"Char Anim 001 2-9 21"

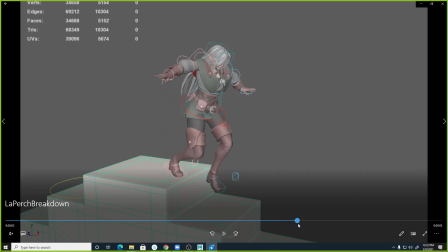[53:49]
I like what you're kind of doing here, but like right through here, it feels like this part right here feels weird, right? And I think it's because she just kind of throws her weight out here over nothing, and this foot hasn't really made contact yet.
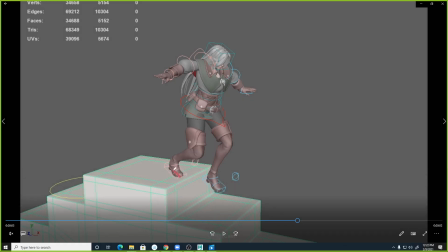[54:02]
So check your reference and see if there isn't a point where your character is kind of like reaching with this foot and like the toe is touching, and then the spine would kind of be leaning back this way a little bit more,
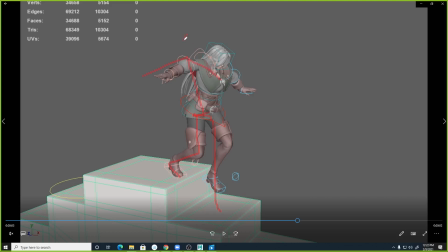[54:20]
right? And that's because you're still trying to keep your weight over this foot while you're getting this foot placed to catch yourself. Does that make sense? Yeah, check your reference and see if there's not a breakdown pose you could put right in there.
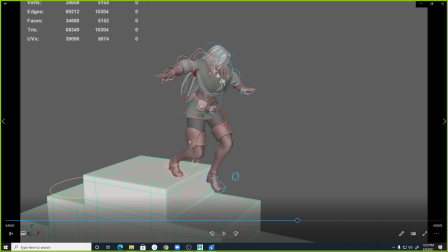[54:38]
I think that would help make that clearer. Yeah, otherwise I think this is actually looking pretty good. Her arms are kind of we call it twinning, like where they're doing kind of the exact same thing on both sides. And it's not exactly the same, but any variety you can add to that would help.
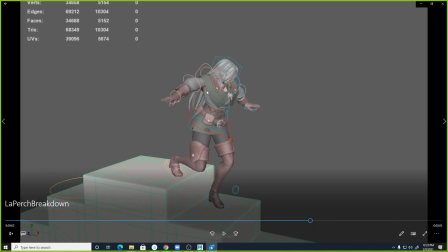[54:59]
Like for example, like the thing that I thought of is like, as she's coming down here, maybe one of her arms could, instead of being
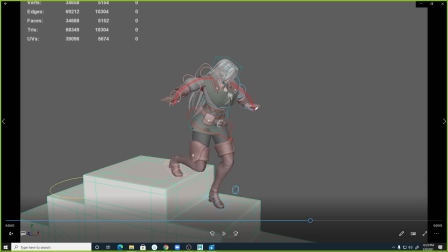[55:07]
sort of palm down, curving this way, like you could do the opposite with one of them, right? Like maybe this arm is more like, you know, like this or something, right? Or you could do the other one that way, like,
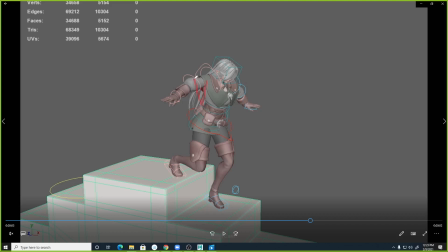[55:24]
you know, put the elbow down and like the hand is kind of up here, like in case she needs to grab onto something. You can play around with that a little bit to make them not twin all the way through. The weird thing is like, in reality, we twin all the time.
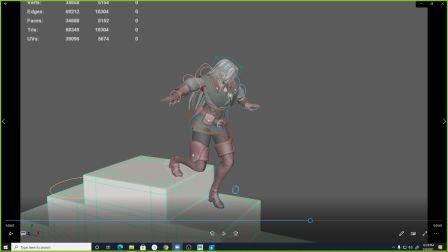[55:42]
Like everybody, like just watch a politician give a speech, and it's nothing but like an hour of them doing like the same hand gesture with both hands on both sides, right?
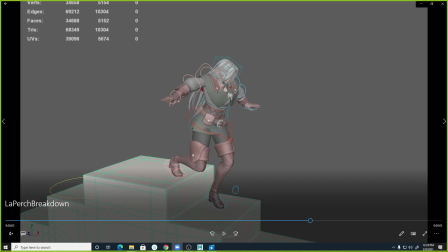[55:55]
But it just becomes less interesting to look at in animation and kind of allows us to add a little bit of variety in spots.
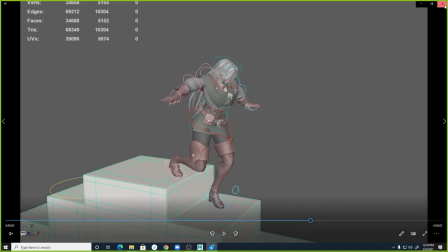[56:01]
So, yeah, looking cool.
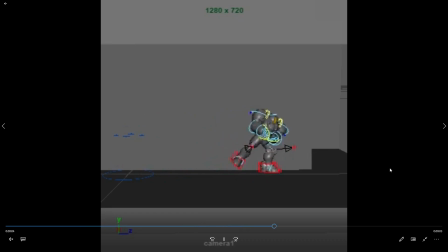[56:07]
Okay. Is this Cesar? Caesar?
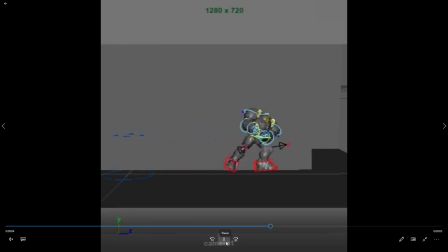I'm really kind of digging the little sideways shuffle he does a little ways into it. It feels like there's still some keyframes missing,
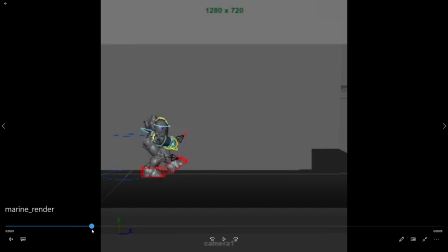[56:42]
like to explain stuff like there's that contact pose, and it goes down. Maybe not right there, but it just feels like some of this right here, like as he kind of goes up to this,
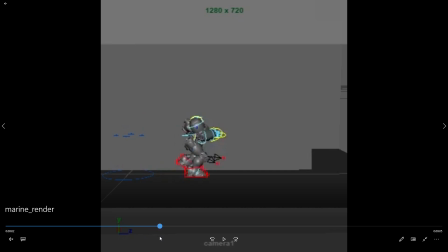[57:01]
like the chest and the foot and everything kind of transition together. And I think it would still be interesting to see is there another keyframe that you could put in there where we're seeing this back foot pushing off,
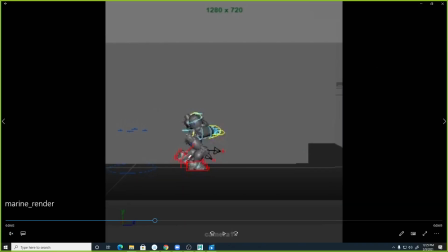[57:19]
sorry here, this back foot sort of pushing off, and then the chest is sort of dragging as it's going up. And so, I don't know, double check some reference to see if that's what you're seeing or not. But it feels like there's some breakdowns that you could put in there to clear up some of that.
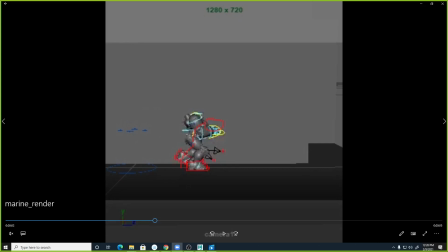[57:39]
I think the other thing is in terms of staging, right now we're seeing a lot, where'd my annotations go? There we go. Right now we're seeing like most of the action happens like right in this window here.
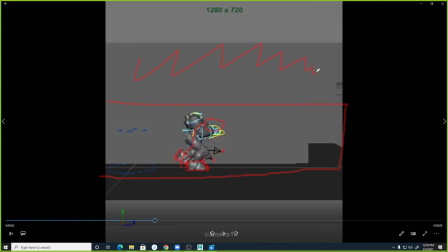[57:56]
And then there's all this space up here where nothing's really happening and down here, which is weird in the format, I guess, because really like this is your framing right now. So I would try to see if you could get a camera position to where we see more of this,
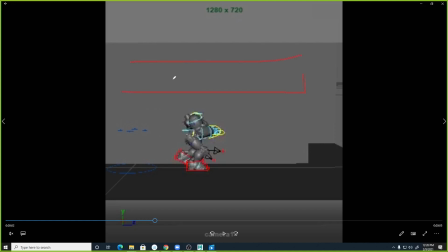[58:16]
unless there's a reason to be seeing this up here, right? Like, I don't know. Like, it would make sense if like somebody was hiding up here from him while he's sneaking.
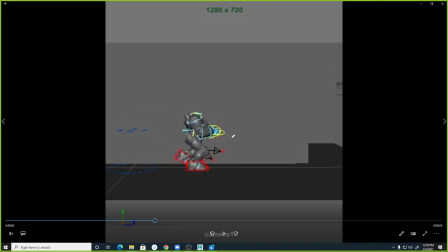[58:29]
But as it is right now, it just makes it feel like we're further away from the action. And I think I would almost rather see this as two camera cuts that are a little closer. They're a little more framed like, you know, like this or something like that.
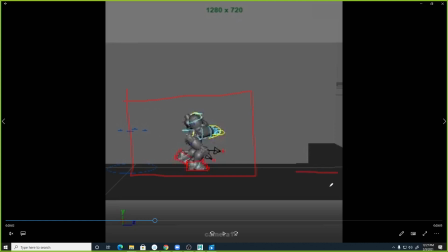[58:44]
Or like even from over here in this direction, kind of looking back at the character. So we see him or it coming closer to us. So it can be a little bit smaller at the beginning, and then it just gets closer to us as it walks. I think you're
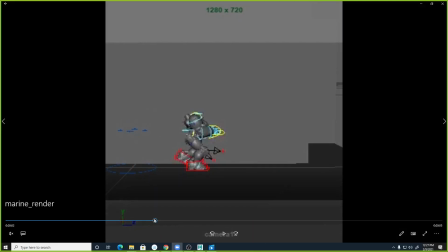that chest rotation up and down is feeling pretty big, but I get the impression that you're doing that because you're wanting to show the weight.
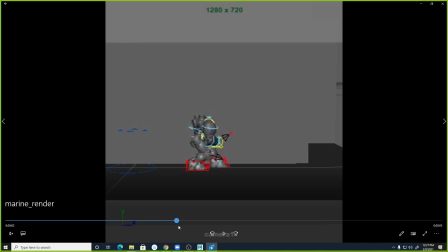[59:19]
And I think my first instinct was to say it's too big, but I think it's that it needs those other keyframes to explain the point where it takes on the weight, right? Like where it sinks into it. Like the breakdown key of,
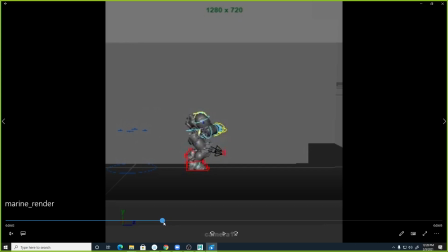[59:35]
like we go straight from the character being all the way up to the character being all the way down, and we kind of need that point to where the foot contacts, but the character's still up, and then it goes down and settles into that foot, right?
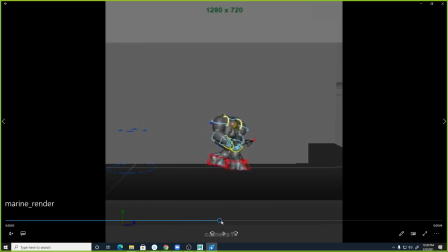[59:51]
So it's like I think that what's happening is it's just feeling like this, like bouncing up and down. I don't know if y'all can see my camera or not. It's feeling like this bouncing up and down when it's, and I think that's just because some of that information is not conveyed.
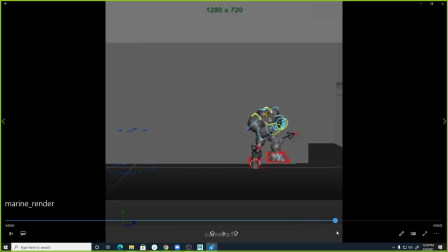[60:05]
The second half here, to me, feels a little clearer on what's happening, especially like right through here. Like there's this contact and the lean into it, and the settle and the push up. But yeah, what are you using as your reference on this?
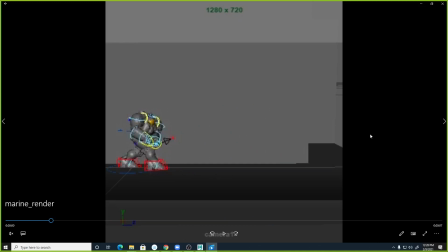Oh, I think you may be muted. So I think I was looking at the Predator VODs or the Predator movie. Okay, yeah.
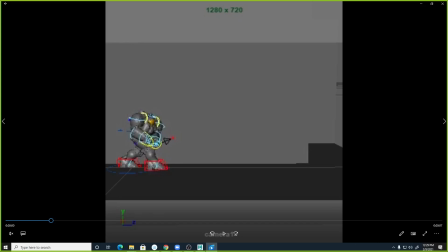[60:41]
And like, I think League of Legends, some of the characters like Malphite or Alistar, they're with like swaying their shoulders and they're big characters. Yeah. So I was using that as reference. Yeah.
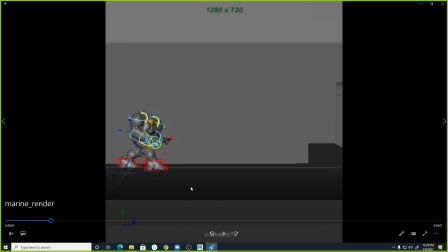[60:54]
And then it's hard to find somebody that big sometimes, but yeah, finding somebody who's somewhat big, you'll at least get some of that information. So. I was trying to make his like body like swaying for that weight.
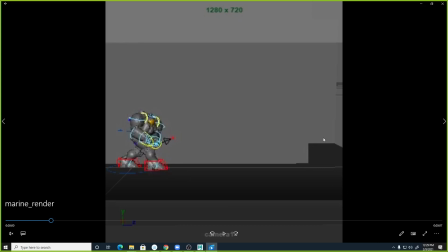[61:09]
Because I see like Malphite doing his shoulders first. Yeah. Because his chest is like puffed up first, or Alistar. Gotcha.
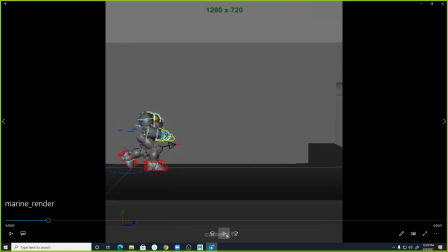[61:26]
Cool. And actually, I just realized, am I pronouncing your name right? Do you go by Caesar or Cesar? It's wherever you want it to be. Okay, cool. Well, you can call me Cesar or Caesar. It doesn't really matter to me. Cool.
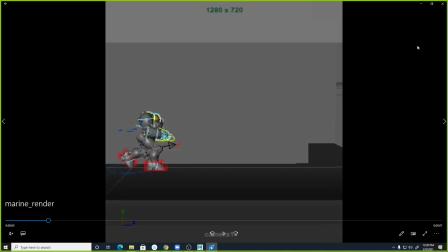[61:40]
Just wanted to make sure about that. I know I've had you in class before, but I just couldn't remember particularly on pronunciation. So, if I ever pronounce anybody's name wrong or anything like that, or call you by a name you don't want to go by or whatever,
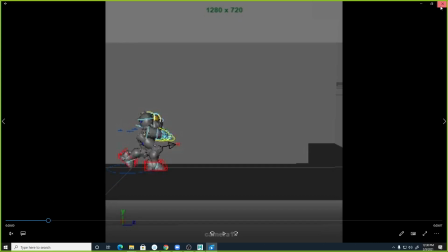[61:54]
let me know, and I'll do my best to work that into my very short memory.
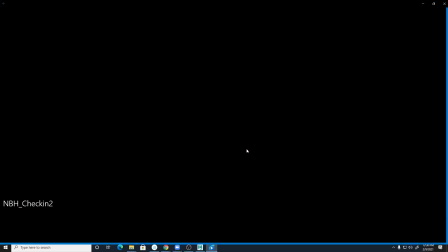[62:00]
So. Yeah, it's looking good. NBH. Oh, fight.